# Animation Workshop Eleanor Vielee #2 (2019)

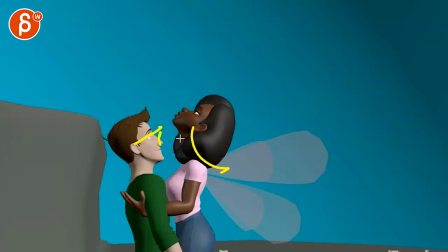um or maybe he just always looks at her but she looks around so we can see more of the face or this is all about mechanics
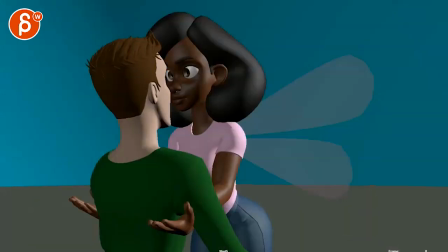and you catching this character and the weight of it totally up to you because we are cutting back to this then let me just see this also
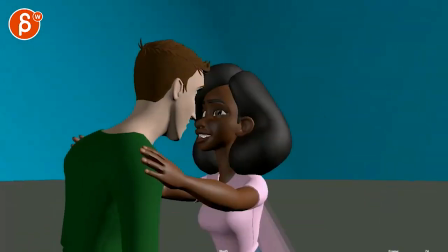seems long she puts him down fine and has the reaction of come on wake up no
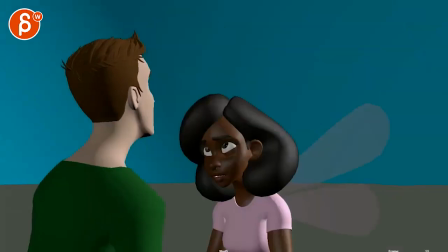that should be fine no
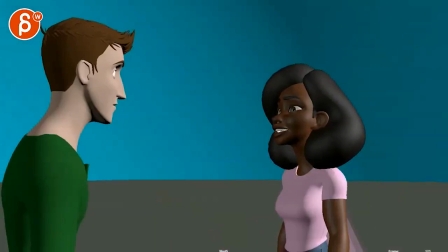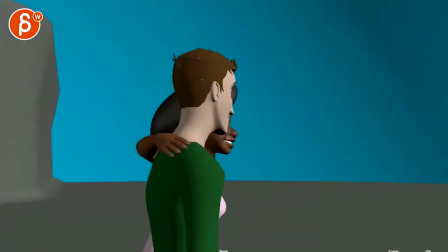it's cute i think that could be okay just uh my
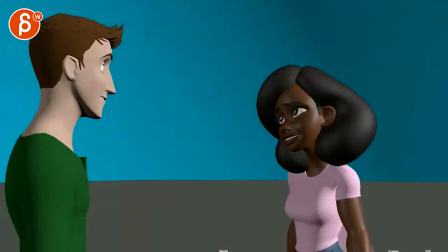question to you is that uh i mean at this point he gets shaken and laughs but is he
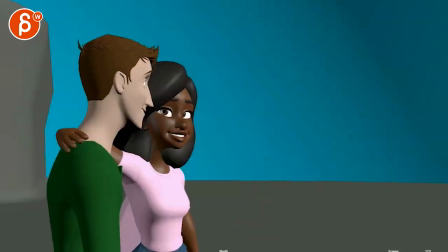always completely transfixed i mean he's completely hypnotized
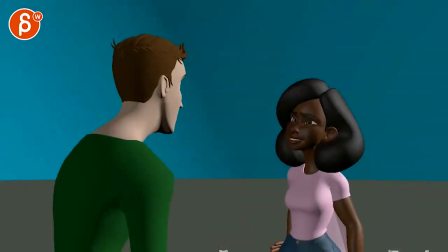all the time i wonder would that be an interesting thing of
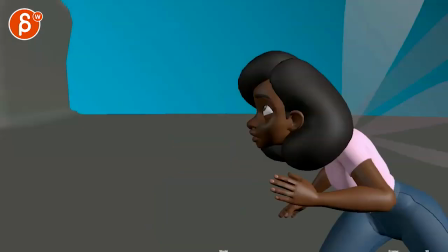waking him up and doing something is that like i said something where this actually wakes
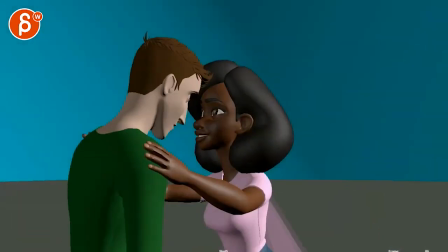him up maybe he's all freaking out freaking out until she does
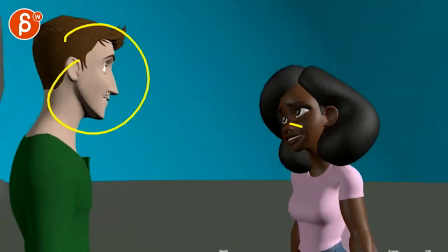this and that moment of pause gets it back into oh and he's back into leaning forward and being stars in his eyes and then they continue that could be an interesting
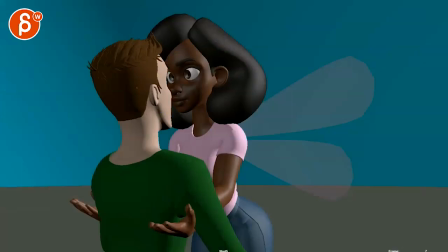contrast for him so that scare wakes him up and she
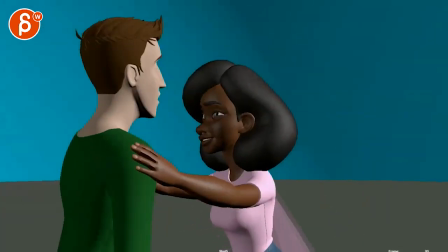does that you know like come on maybe that's less of a wake up more like calm down calm down it's fine it's fine and then she
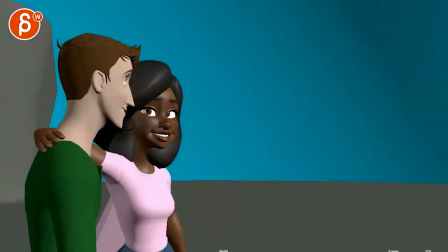has that look and then he gets back to being hypnotized type thing uh and then they walk out i don't know that's a thought lots of thoughts
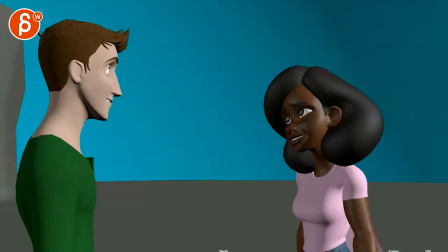lots of crazy thoughts let me know um you are open to cut changes you say but i don't know So I'm throwing things out there.
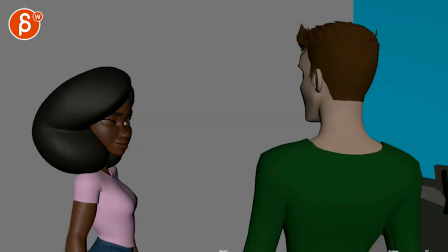Let me know what works for you. Thank you. All right. There's an email. You can sign up. You can start whenever you want. You can submit whenever you want. You get 16 submissions. Either way, a like and subscribe would be awesome. All right. Thank you.